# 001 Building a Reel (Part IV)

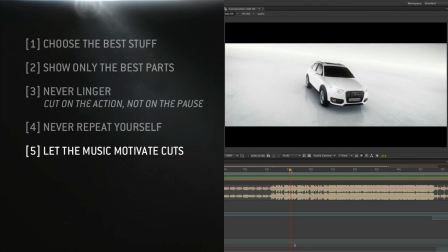704s
So, you know, in a situation like this song, which is really strong, there's a lot of motivation coming from the song itself.
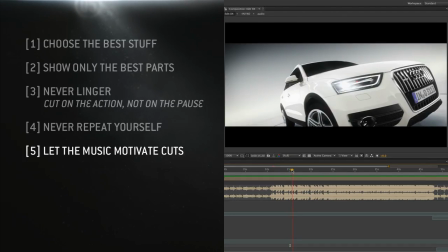714s
So I've, taken a lot of opportunities to cut to the song, and I think that helps
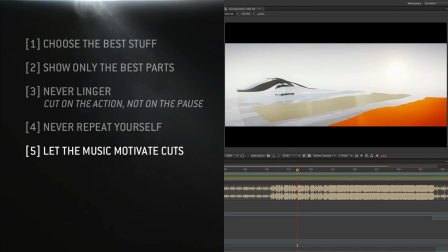723s
tie what you're seeing to what you're hearing, and then the visuals and the audio start working together and they start playing together. If the song that you're using has a regular beat, you don't necessarily need to drive your cuts to that beat.
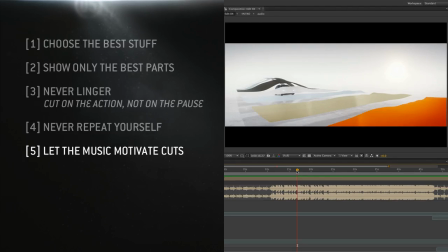737s
The cuts can still they can play around that beat, but they need to sort of be almost like, you can think about them musically. You can think about them like another instrument that's being paired with the rest of the instruments in the song. It's going to play a slightly different role, but it's still going to thematically work with all the other instrumentation in the song.
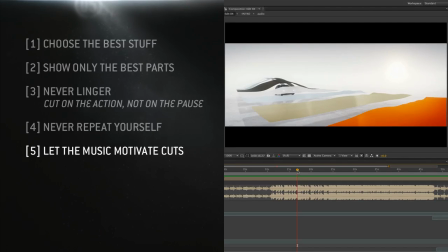758s
Another thing that you really should always be considering in whatever you do is creating narratives.
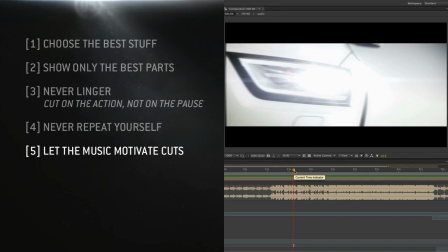766s
By which I mean,
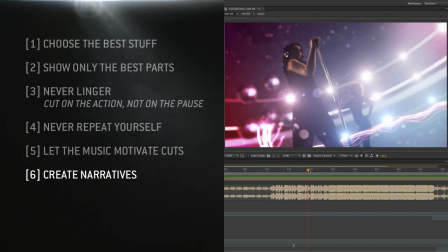768s
if this shot needs something to follow it, it probably shouldn't be something completely unrelated.
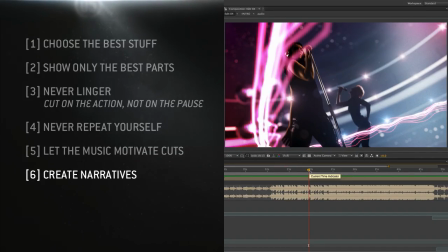776s
There should be some kind of connection from this shot to the next shot. And that could be as simple as the two shots share a common color,
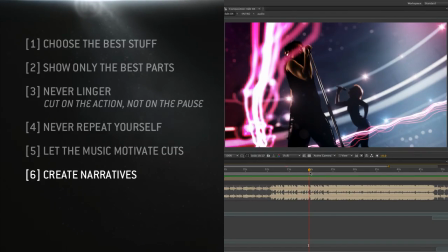789s
or maybe the camera is moving in the same direction, or in this case, maybe they're
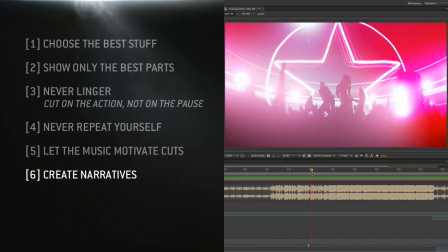798s
sharing almost everything. There's two female singers in the middle, and there's a lot of pink and fanfare.
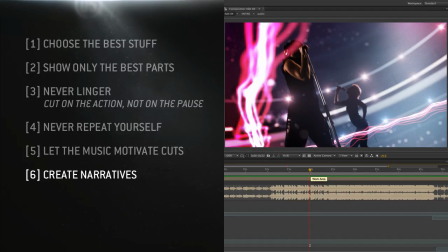808s
This when you're looking at two pieces of footage from one project, it's pretty easy to make a connection between the two, which is why you can adopt a strategy like grouping projects in a reel, where you kind of tend to keep the footage from a single project in a single section in the reel.
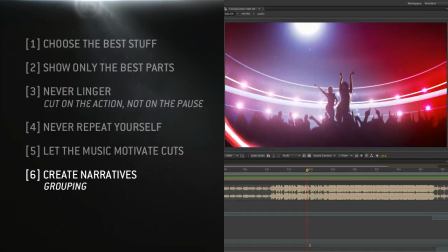823s
And it's not absolutely necessary, but it's certainly an easy strategy to adopt. But in the case that you don't do that, let's see if I can find...
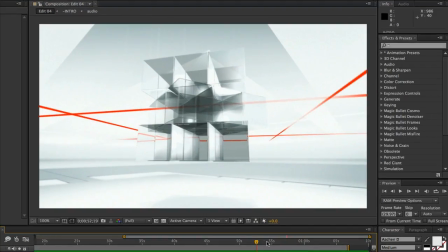833s
Here's an example of where I've done that,
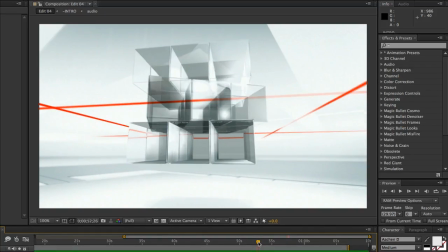836s
where I'm taking two completely different projects and sort of making a narrative connection between two shots within those projects based on the way that the camera moves and the way that the elements are moving within it.
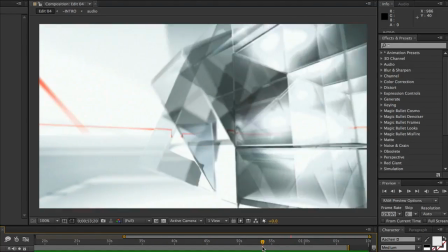851s
So we go directly from this thing flipping, or the camera's flipping around, and this object is coming at the screen really fast, just the same way that this car is.
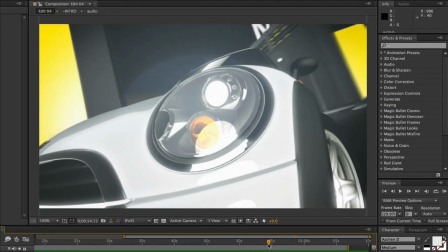864s
And the camera in this shot is also flipping around.
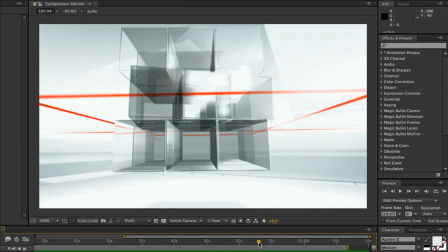868s
So there's kind of a marriage between the two shots because you have continuity of movement.
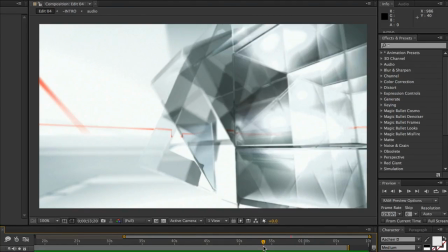876s
Now, the color scheme is different, the content is different,
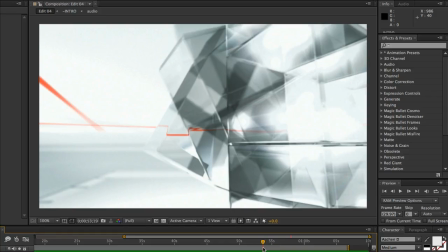881s
pretty much everything about these shots is different except for the movement of the elements and the movement of the camera. So you get this continuity through that cut,
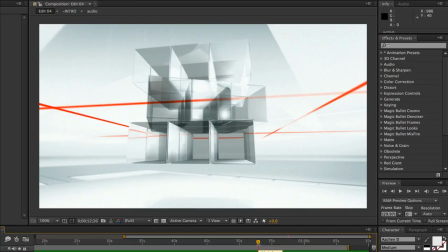889s
and it works, I'm gonna go ahead and congratulate myself and say that it works pretty well.
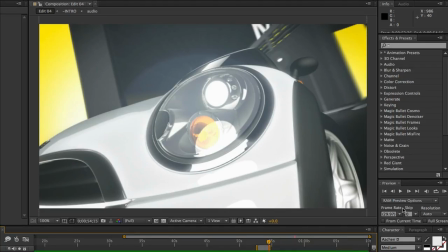895s
Let's just play that.
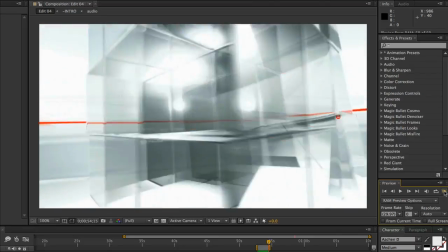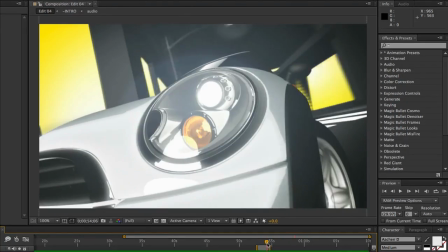903s
So you really feel the way that one element almost turns into another because the connection between their movements is so strong.
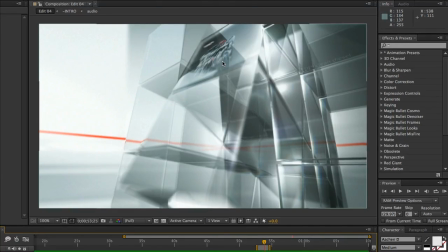912s
And also, very importantly, because where the eye is being led, in this shot, your eye is basically going to start tracking this object. As we whip around, we catch that thing just for a frame. And then when the cut happens,
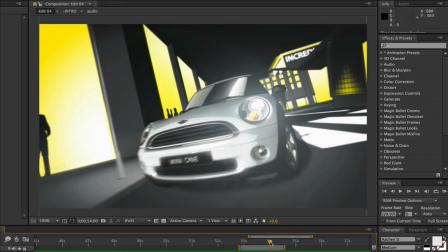931s
the car is basically in the same spot that that object would have been in on the next frame.
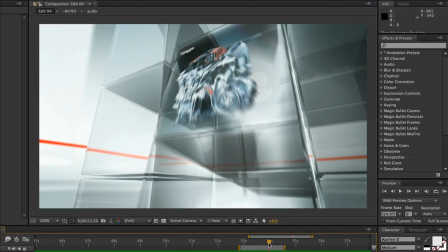939s
So your eye is expecting that object to keep moving in the same direction, and instead this cut happens, and here's where your eye is.
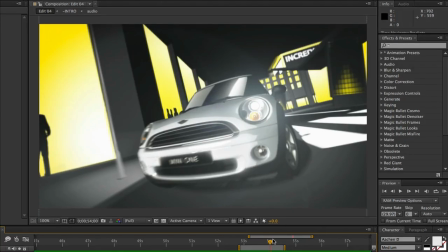947s
So now it's a very natural cut for your eye,
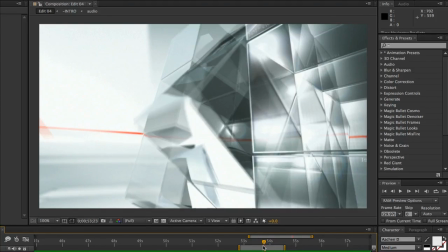950s
and it actually feels like that whole movement is one thing, right? So that's kind of a successful way to do things.
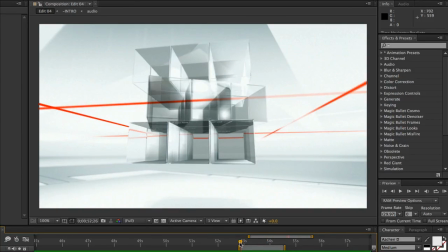959s
Now I've tried to do that a lot in various ways over the length of this piece.
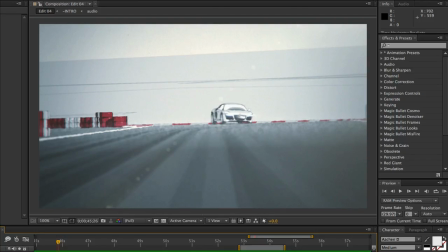966s
Here's a good example of where it was already being done in the footage. It's a section here. So we're watching this car.
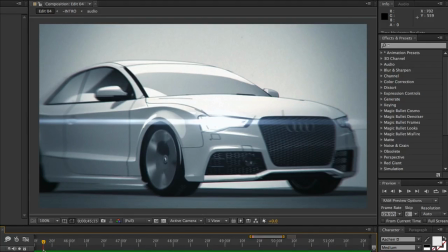977s
Here's where I did it. I took the footage of this car. It's coming a little bit from left to right on the screen, so your eye is tracking left to right,
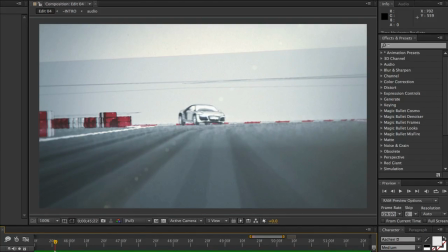986s
and then the cut happens and that car is still tracking left to right. So your eye is sort of following that movement, and it flows right through the cut. Now, this is one of the cuts that I actually kept from the footage coming up here,
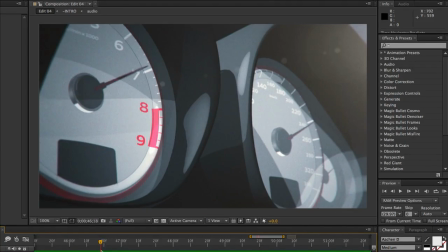1002s
where this car comes around the corner and then comes at you, and then well, actually, that's a cut that I made.
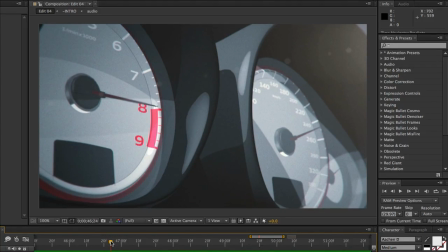1010s
I made this cut, but here's a great example of where it already existed in the work. Now you're looking at this speedometer, and then the
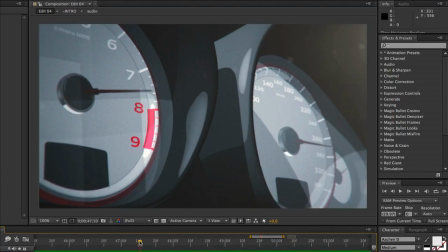1020s
needle on the left starts jamming really hard off to the left, and then the camera follows it.
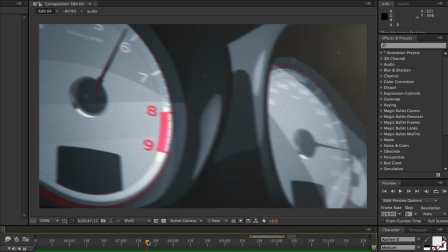1027s
So the camera is now is panning to the left really hard, and then there's a hard cut,
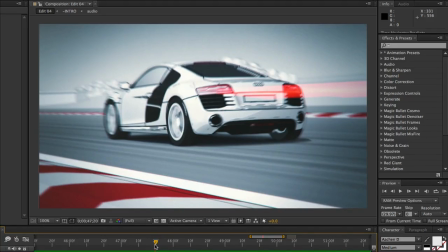1033s
and the camera keeps panning off to the left, and where that needle was, right about in here,
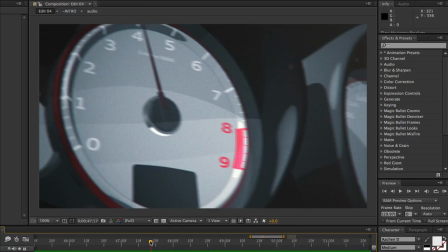1040s
now there's a car, boom.
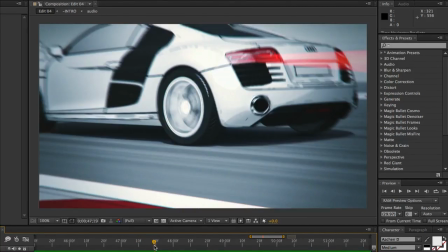1044s
So you've got two things that are sort of continuous across that cut, and it makes it flow all the way across.
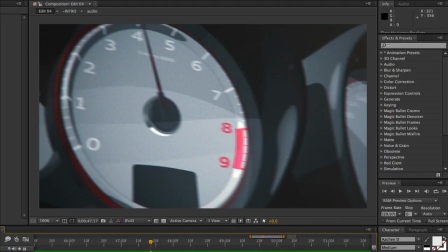1052s
So I went ahead and used that because I thought it was a great moment, and it's the kind of movement that you want to maintain in a reel like this.
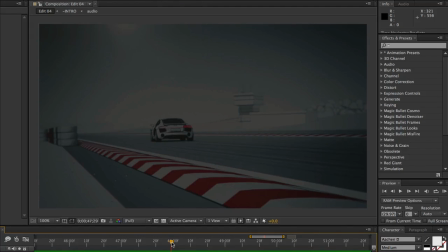1058s
Now the next cut is a little bit rougher because the car is kind of down here,
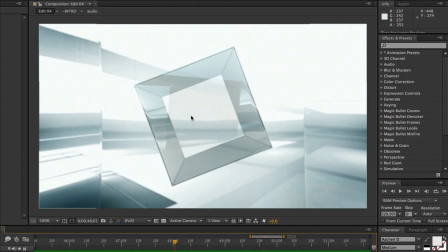1063s
and what I cut to is an object that's directly in the center, and there's no movement in the camera.
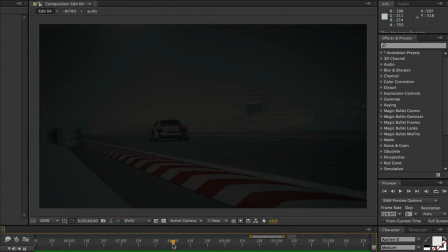1068s
So a little harder, but I am fading out, so it's kind of an indication to the eye that we're changing gears a little bit.
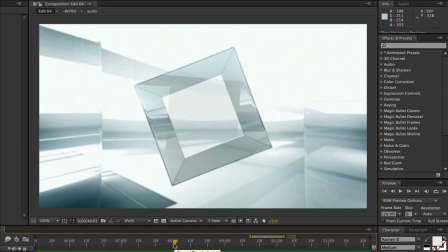1076s
So these are some of the things that you want to do from cut to cut. If you take a look at the reel again, you'll kind of see it happening in as many places as I could make it happen. I think there are plenty of flaws in this reel, but that's something that I really tried to maintain,
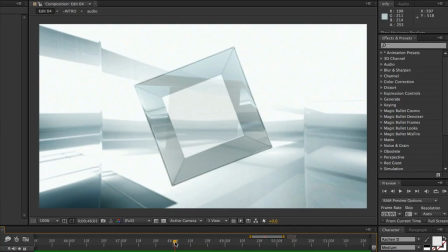1093s
'cause that helps keep up the energy and helps connect all these very disparate pieces of footage together so that they don't feel like they're all just random. They feel like they kind of belong together. Another thing that I tried to do
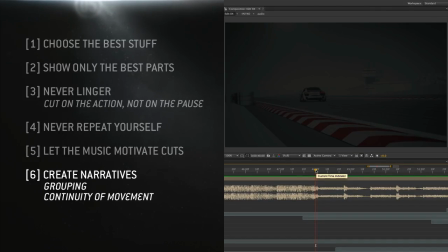1108s
was to use the musical cues to denote kind of chapters almost in the reel.
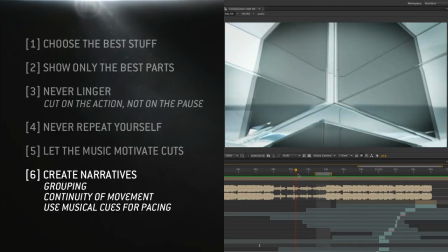1116s
So yeah, like here, okay,
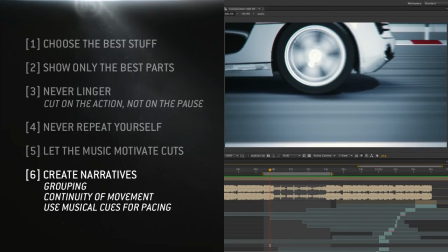1119s
we've got this section coming out of that awesome racetrack footage where we kind of shift gears because the song shifts gears.
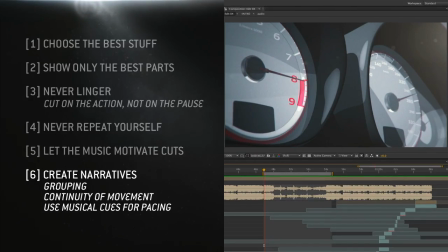1127s
So let's look.
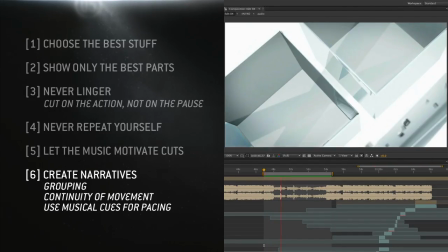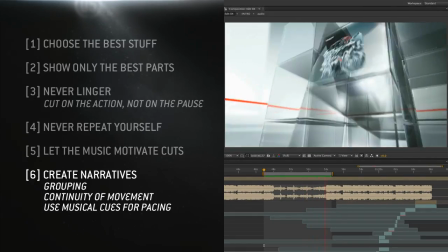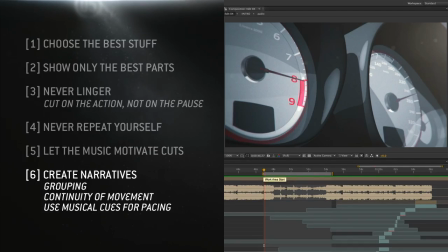1138s
So, that's something that will help, again, tie the audio and the video together in a really useful and entertaining and exciting way. Again, it makes it feel like the audio and the video belong together
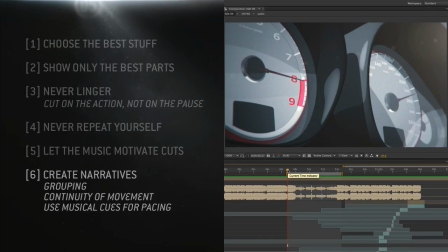1154s
and that it's not just two random things that are thrown into the pot.
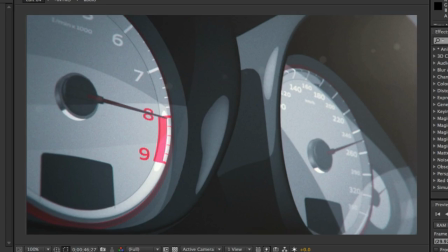1159s
Overall, I think the best way to sum this strategy up, the way that I put this together, was to think about your reel as an experience, really think about it as a short film. It's got the structure of a short film.
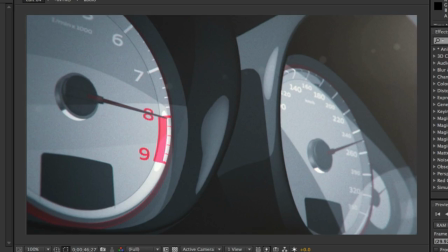1176s
It's just that the footage that's going into your film is a bunch of stuff that's already been made. So it's a really abstract short film, but it needs to feel like it has significant moments. It needs to feel like it has some arc. It needs to feel like it has swells and dips, and you need to take somebody through an experience.